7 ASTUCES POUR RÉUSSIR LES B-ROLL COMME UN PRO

En effet, nous avions oublié de le faire ensemble pendant le tournage.
Allô, c'est pas moi? Ah, ça va et toi? Cool, cool, ça va, ça va. Et ta journée? Ah, toujours occupé, hein. Toujours, hein. Qu'est-ce que tu as fait aujourd'hui encore? Ah, j'avais les petits tournages à faire. Ah, ok. Tu sais que notre shooting, là, on a oublié de faire la partie du fond vert. Oh, ouais, c'est vrai. Ouais, on a oublié. Mais je pense que je vais le faire seul avec un fil, attacher un filet et essayer d'accrocher ça quelque part. Et filmer avec. Mais on a oublié, mais je vais l'ajouter. Waouh! Ouais, ouais, c'était assez intense, donc on n'a pas eu le temps de tout faire là. Mais c'est pas grave. En tout cas, quand je ferai le reste, je t'enverrai le résultat.
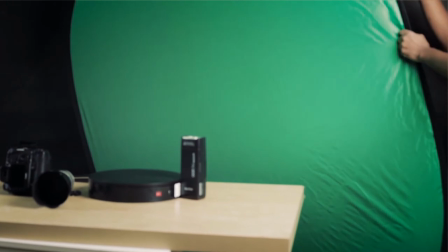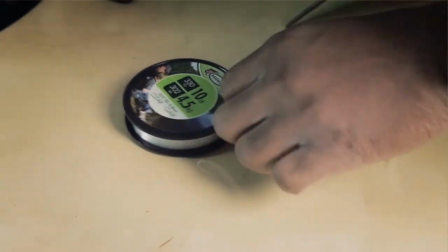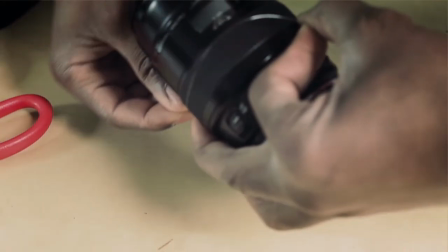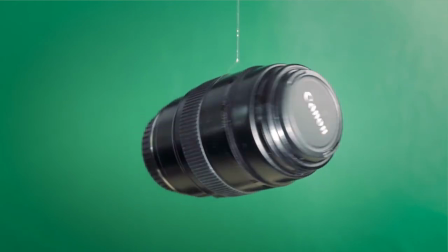Donc j'ai dû attacher l'objectif avec un fil de pêche et ensuite j'ai appliqué une légère rotation pour simuler le fait que l'objectif tourne en l'air.
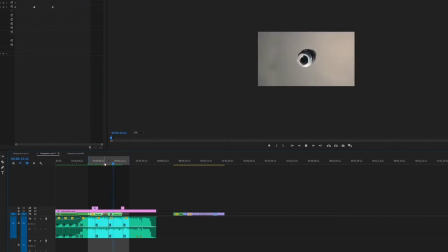599s
Ensuite en post-production, j'ai enlevé le fond vert et je l'ai ajouté dans la vidéo. Petite astuce, pour que cela paraisse crédible, il fallait que mon collègue simule le mouvement du lancer qui précède l'ajout du fond vert et ensuite qu'il simule aussi le mouvement de la réception de l'objectif. Et en combinant tout ça,
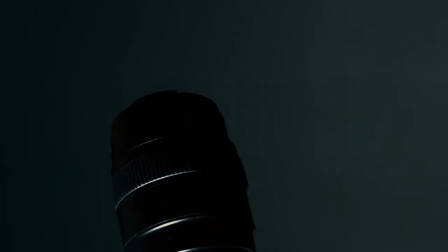616s
ça donne l'impression qu'il a lancé et qu'il a récupéré l'objectif. Si vous remarquez bien, ce n'est pas le même objectif qu'à celui utilisé au tournage. C'était celui de mon collègue qui malheureusement était déjà parti. Astuce numéro 7, améliorer votre vidéo en post-production.
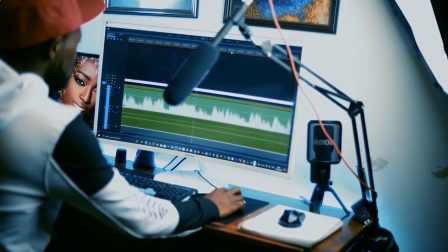629s
La post-production est la partie que j'adore le plus. C'est le moment où vous allez apporter cette petite touche qui va donner de la valeur ajoutée à votre vidéo. L'une des premières améliorations est le color grading. C'est une technique utilisée pour donner un aspect plus cinématographique à une vidéo en
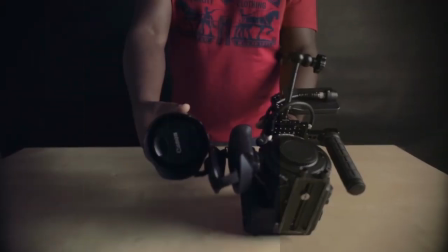645s
lui apportant une certaine harmonie de couleurs dans les hautes lumières que dans les basses lumières. Dites en commentaire si vous voulez un tutoriel spécialement sur le color grading. La deuxième chose que je trouve très importante est l'ajout du son et des effets sonores. Voici la vidéo avec les effets sonores.
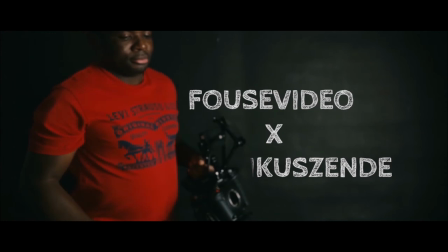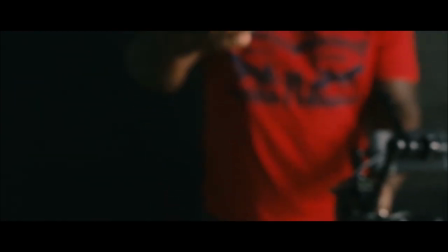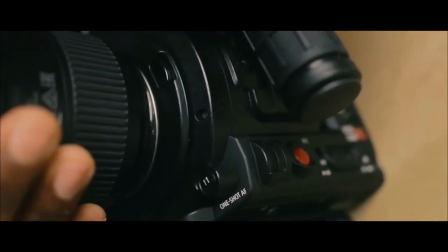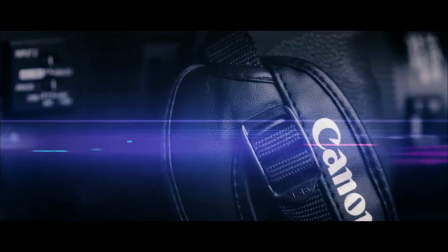Et maintenant, voici la vidéo avec le son.
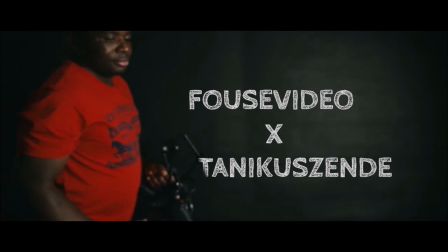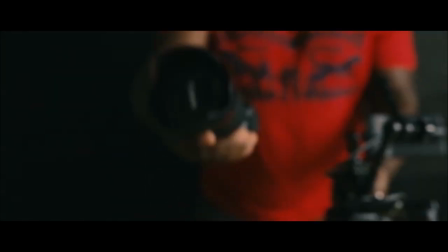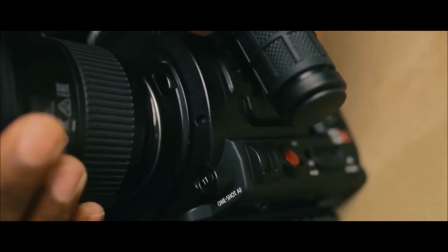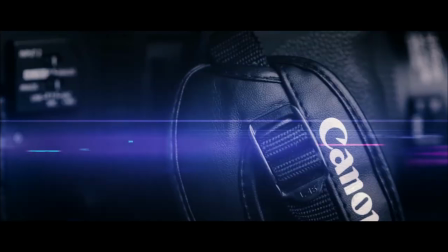La troisième chose est la stabilisation d'image et l'ajout des effets. Quand vous allez importer votre projet, il y aura sûrement certains plans instables.
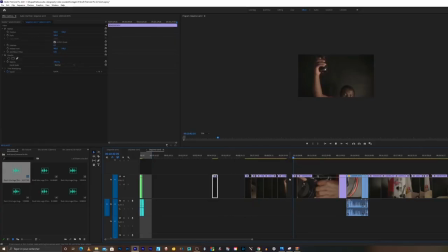711s
Donc avec Premiere Pro, j'ai utilisé la stabilisation d'image intégrée dans le logiciel qui va vous permettre de stabiliser vos images. Ensuite, j'ai ajouté quelques effets de zoom avant.
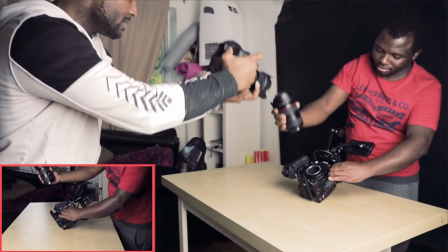720s
En effet, lors de la prise de vue, j'ai déplacé la caméra rapidement vers l'avant pour créer un effet de zoom, mais l'ajouter aussi en post-production accentue encore plus l'effet. Faites quand même attention de ne pas trop en abuser car vous allez perdre en qualité d'image.
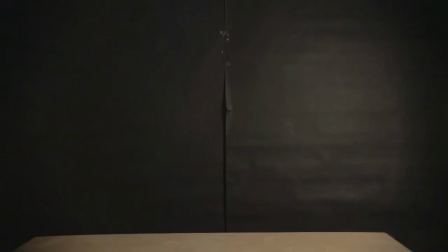732s
Autre chose pour ceux qui ont été attentifs, vous auriez remarqué qu'il y a une petite démarcation claire entre les deux arrière-plans lors du tournage, mais pas dans la vidéo finale. En effet, j'ai dû ajouter une partie de l'arrière-plan par-dessus pour le cacher. Mais le souci est au moment où mon collègue passe devant la scène.
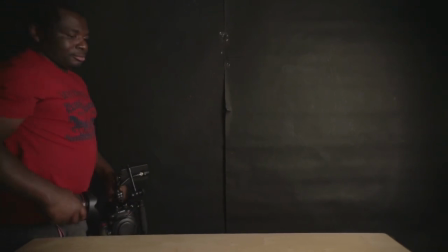747s
En effet, étant donné que l'élément a été ajouté, donc elle ne fait pas partie de la vidéo initiale. Donc j'ai dû faire ce qu'on appelle la rotoscopie.
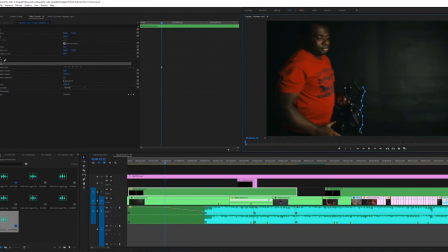754s
C'est une technique cinématographique qui consiste à enlever image par image les contours d'une figure filmée en prise de vue.